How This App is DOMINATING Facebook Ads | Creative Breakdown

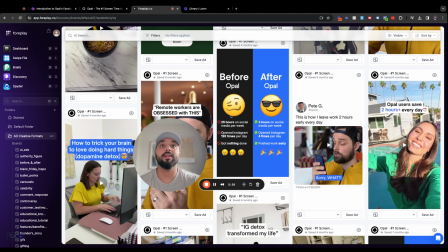248s
Open Instagram 120 times per day, got nothing done. So clearly there's a pain point here. And then benefits. These are tackling against the before scenarios. So they're not random benefits. It's literally tackling what was said. So 25 hours before, now 3. Opened it 120 times, now 4.
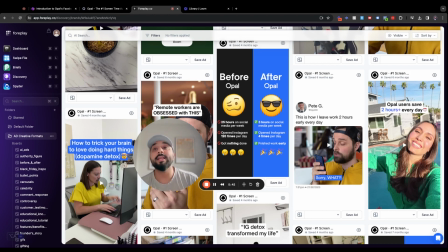263s
I got nothing done. I finished my work early. So it's clearly contrasting and showing you the perks of using the app instead. Now, what I would have done over here is actually add a call to action or a button over here like discover Opal, download now, download for free, just to see those signups.
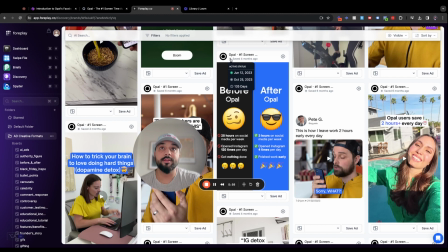279s
But potentially they already ran that as well. Whatever it is, this has performed 135 days in terms of performance.
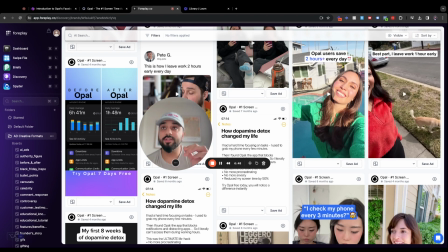286s
Okay, and then we have the third image that I really like, and it is also a before and after. Now, this one is a little bit noisier in comparison, but they've done a really good job here.
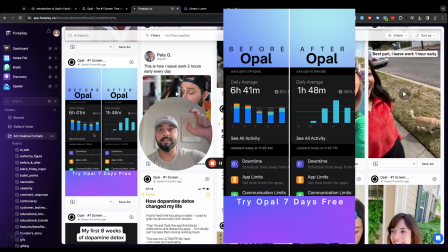296s
Because what you can see is they're using the native app within the iPhone to showcase your screen usage. And you can clearly see daily average of 6 hours. Now it's 1 hour 48. And try Opal 7 days for free. Now, I would run a couple of things differently over here as well. That before and after, I would really showcase like a color contrast as opposed to there being a gradient in the background.
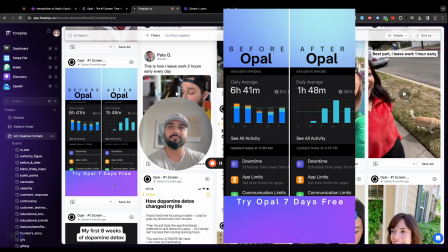314s
The try 7 days free text is just a little bit weirdly formatted. I'll do a clearer buy now call to action, download now, try for free, that kind of thing. And even over here, you might give a little bit of guidance of like what you want to be viewing, because a lot of this stuff doesn't actually need to be seen. Like this whole second half isn't really adding to the image.
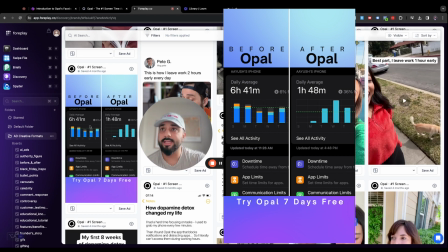334s
So you would have gotten rid of that. And I would have highlighted or with an arrow, literally said like daily average there, daily average there.
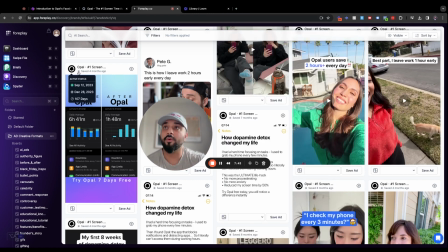341s
So it's really clear cut. But even then, this one has performed. So 107 days, just over 3.5 months.
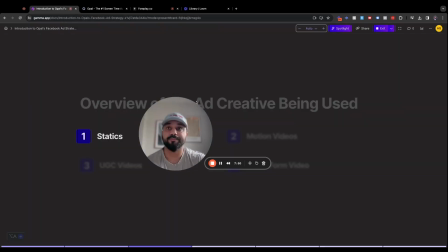347s
So really strong performance over there. Let's go back to our slides. The next format I want to show with you is motion videos.
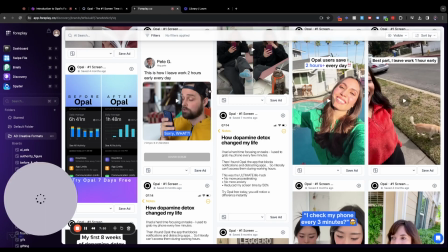355s
So again, let's go back to 4Play.
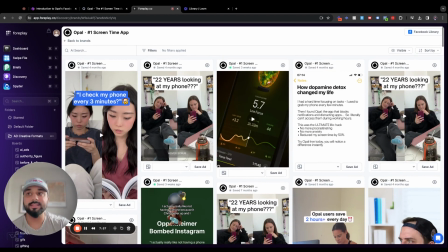357s
And there's not too many motion videos within the Opal account, but these are really easy to execute on as well because just the amount of effort that is required. This is still currently performing for them. And if you take a look, it's been running since September 2023.
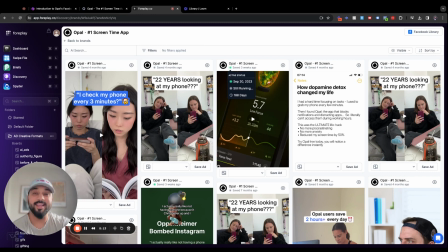371s
So that is more than 6 months in terms of how long they've been running this ad, which is really impressive. Let's actually take a look at it.
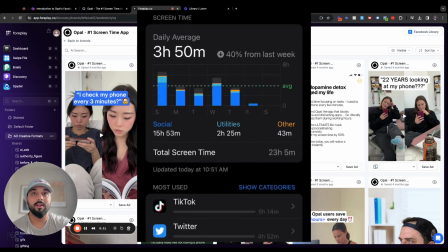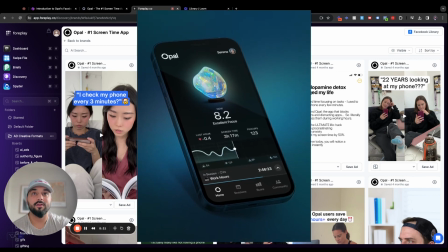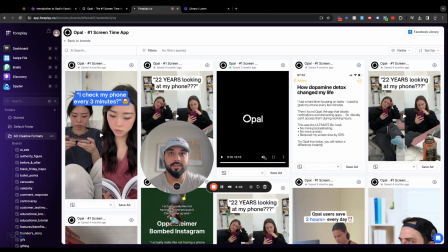392s
Turn the music off and see if I can just play this at the same time. So the first thing they've done here is just a combination of the image static that clearly was working for them as well. Now, maybe this was made first and then they turn it into an image static version, which is great because they were iterating, or it was the other way around.
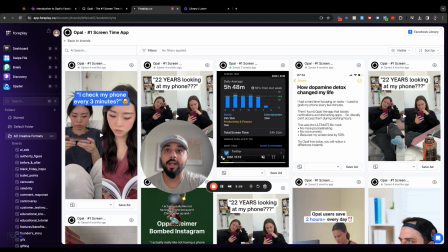409s
But regardless, you've got a mashup combination of loads of these screenshots. And there you go. They've even done like small details there. It says iPhone 3 on the top there. And very clearly, you see like someone's name show up, Josh's iPhone, Ayush's iPhone.
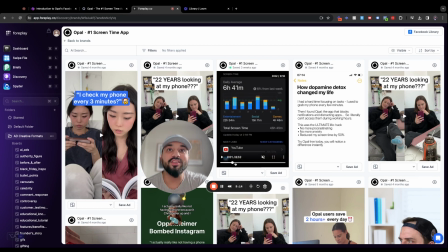426s
That's probably just like their marketing team's names. But you can very clearly see like this feels like it's from different phones, which is really nice to see.
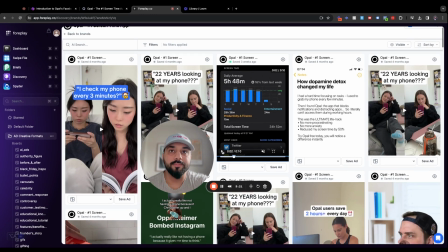434s
Oh, and also it's really obvious what they're showing. It's the daily average screen time. If you have an iPhone, you would immediately know. But then it moves over after just like 3 seconds, which again is really good for retention because 95% of audiences don't even watch your entire video.
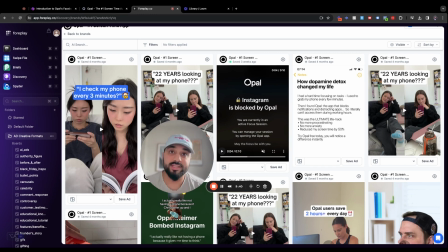453s
And within the first 2-3 seconds, you've lost the majority of your audience anyway. So what they've done is immediately switch over to the next point versus showing a combination for 10 seconds. Because at that point, it just wouldn't make sense for a lot of people to even stick around. But then it's showing that it's been blocked. So that immediately creates a contrast.
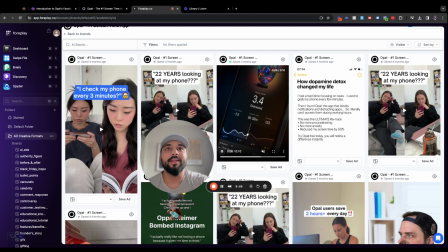471s
And you're like, I wonder what's happening over here. And then you get this really cool animation motion video off the app. And again, this isn't very complicated, but what they've done is a nice zoom out and you can clearly see focus, excellent focus.
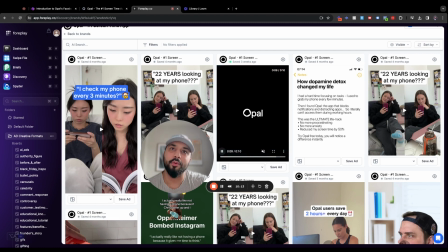485s
You're distracted. And there's different props that are shown there. So you immediately understand what the app is. If I had never seen this app before, it still makes sense to me.
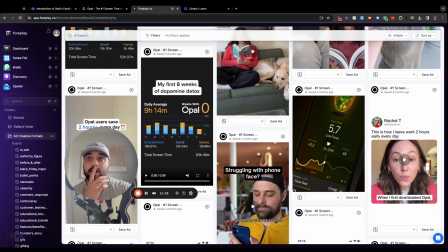495s
Okay, now here's another format that I've just seen within 4Play, and I thought this was really cool. And it's still currently live, but it's been running since December, which is really cool to see. And it looks like just a screenshot, but there's a few different things that they've done over here. Number one, they've made it look a bit cleaner because you can see like it's blended against the background.
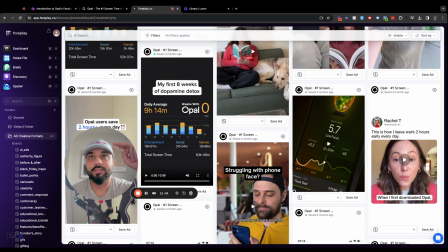514s
Number two, you've got a very native TikTok style text there.
My first 8 weeks of dopamine detox.
Immediately you're understanding what is being shown. So that's super crystal clear. And then they've changed this a little bit as well, weeks with Opal. So again, this is a tailored format. Looks really good. Let's play it.
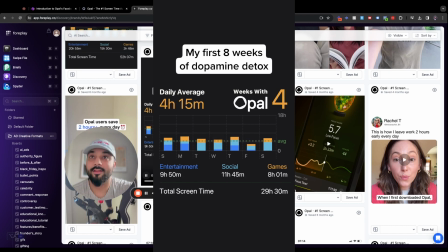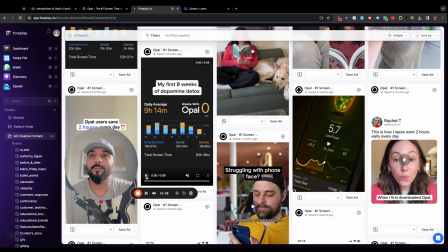540s
Nice. So over time, you're seeing how the graph is going down, the daily average is going down, and the use of sound as well. It's like this ASMR sound, clicky clacky, going down over time, and you're very clearly seeing the progression.
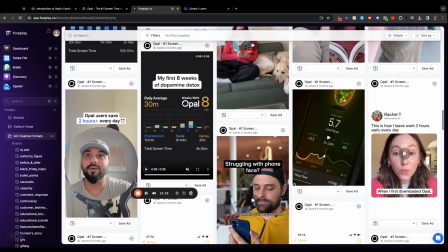555s
So that is really cool. And just very, really clear cut as well. It's basically screenshots, but added on with a bit of motion graphics.
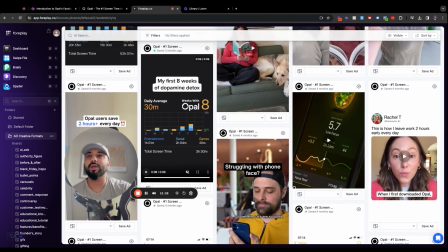562s
So yeah, those are two just quick examples of what these guys were using.
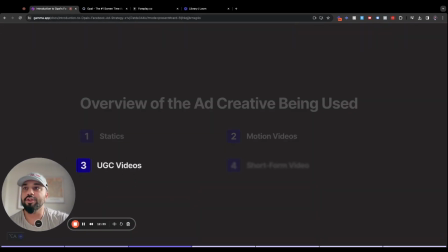567s
Let's go next. Over here, UGC videos. So this is our bread and butter here at AdCrate.
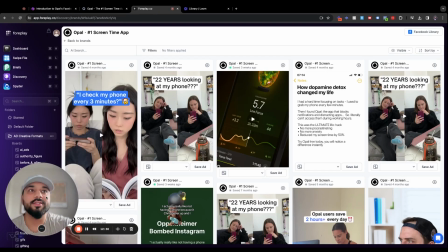572s
And let me show you what they've done. Their first 2 videos over here are UGC formats.
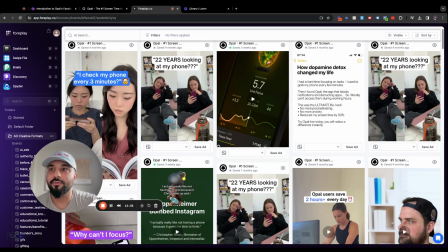577s
So let's actually go over these because they follow a really simple structure, but it's worked really well.
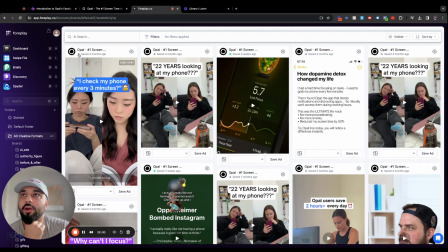582s
So this is the first one. Let's take a look. And again, it's not currently running, but it was saved on 4Play 4 months ago. And it was running from May to December of last year, which is really strong performance, 224 days specifically.
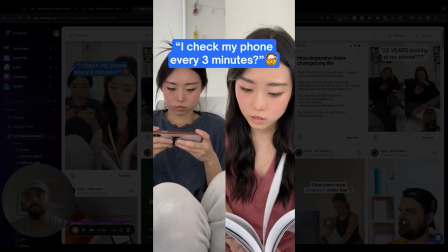596s
Let's play it.
It told me that I check my phone every 3 minutes.
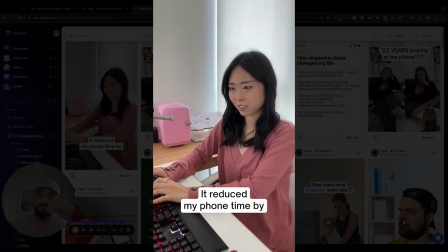602s My best friend told me about Opal. It reduced my phone time by 3 hours.
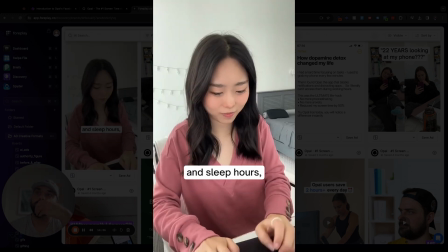609s Opal blocks apps for me during my work and sleep hours, so I literally cannot click into them.
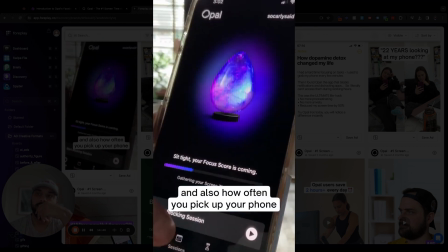614s It tells you how much time you spend on your phone and also how often you pick up your phone.
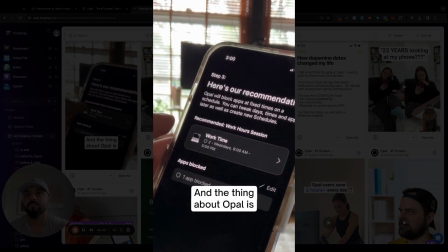619s I've literally never felt more productive. And the thing about Opal is you can't bypass the limits that you set.
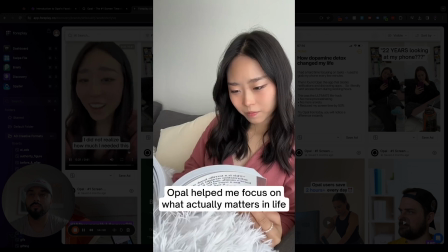627s Opal helps me focus on what actually matters in life. I did not realize how much I needed this.
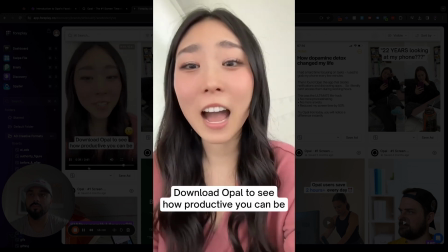633s Download Opal to see how productive you can be.
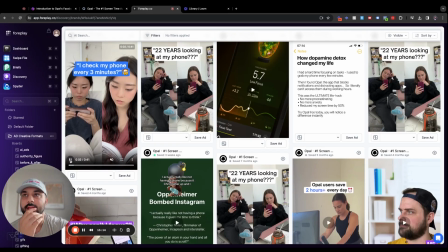640s
Okay, now let's go over this ad very quickly and show like a bit of a breakdown of what's happening.
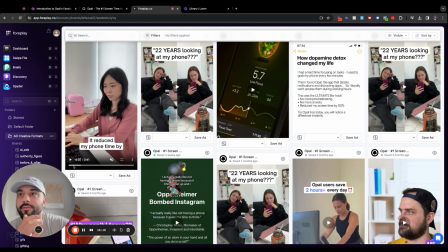645s
You've got a really clear hook there that's showing the before and after. So you're immediately seeing a little bit of like the benefits.
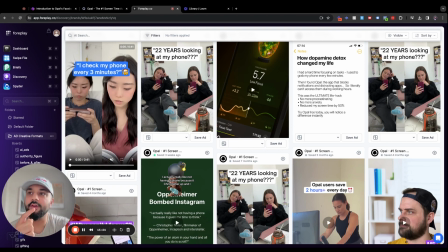652s
So she's gone from checking her phone to now reading a book. You can make this a little bit stronger as well by having it even clearer before and after, but this still does a good job, especially with the text headline that's over there with the mind-blown emoji.
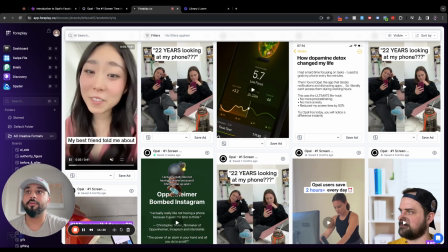665s
Moving over from there, you've got a simple introduction of what her problem kind of was and introducing the product.
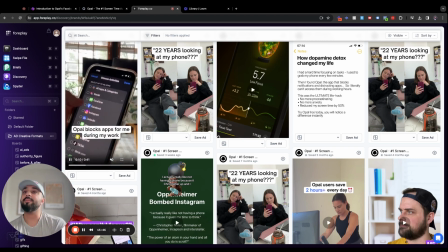672s
So my best friend told me about Opal. It's now done this for me. Immediately there's a benefit over there. Here's the feature and breakdown.
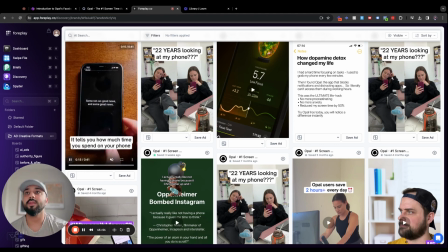678s
So this is what it actually does. And now it's working for me.
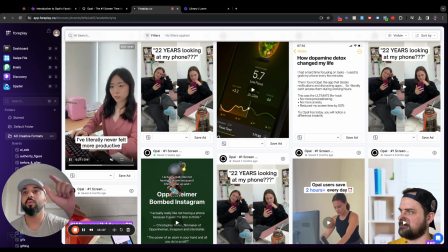683s
This is exactly what the app does. So once she's shown that, she's now shown what her life benefit has been.
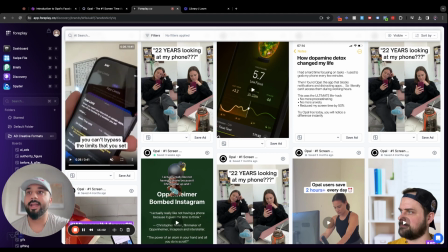689s
So first it was the feature, and now it's actually shown the benefit.
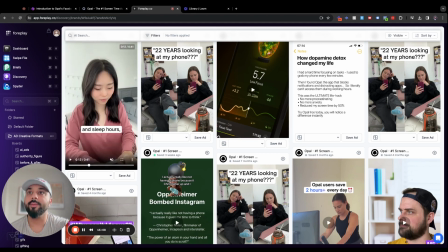693s
So she's gone from this is Opal, it's reduced my screen time, here's how it done it, but now it's gone into the benefit.
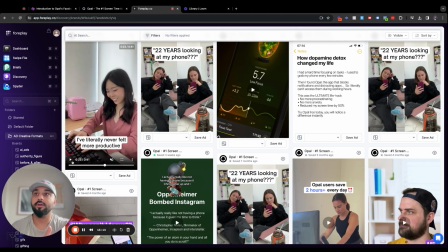701s
I am now feeling more productive. From there, there's another feature.
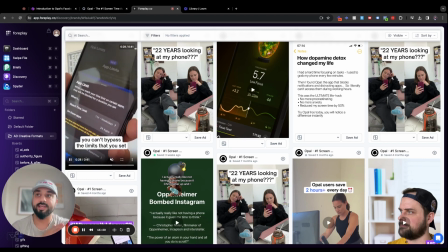707s
You can't bypass the limits that you set. So it's reinforcing how good it actually is.
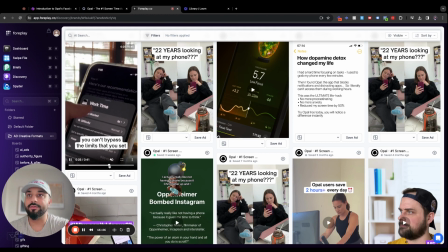711s
She's clearly doing other things now as a benefit. Was really nice. You've got some shots there where she's not just at home speaking to a camera.
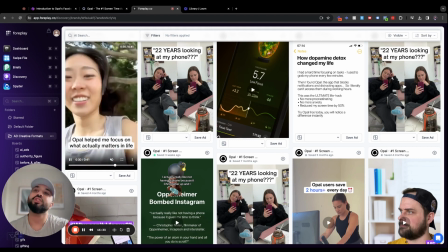718s
You've got a bit of B-roll laced in there as well, like her running and just doing more things, which has been kind of an advantage now that she's had Opal.
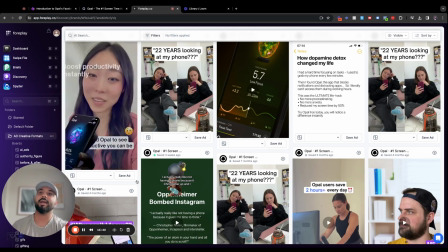726s
I didn't realize how much I needed this. Clear call to action. Download now. See how you can be, how productive you can be.
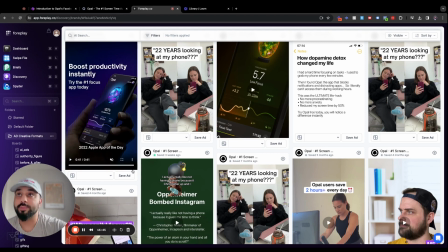732s
And then there's an end card. And that's really cool. Boost productivity instantly. You reinforce the message. There's a headline there. Try the #1 focus app today. Amazing. And 2022 Apple app of the day.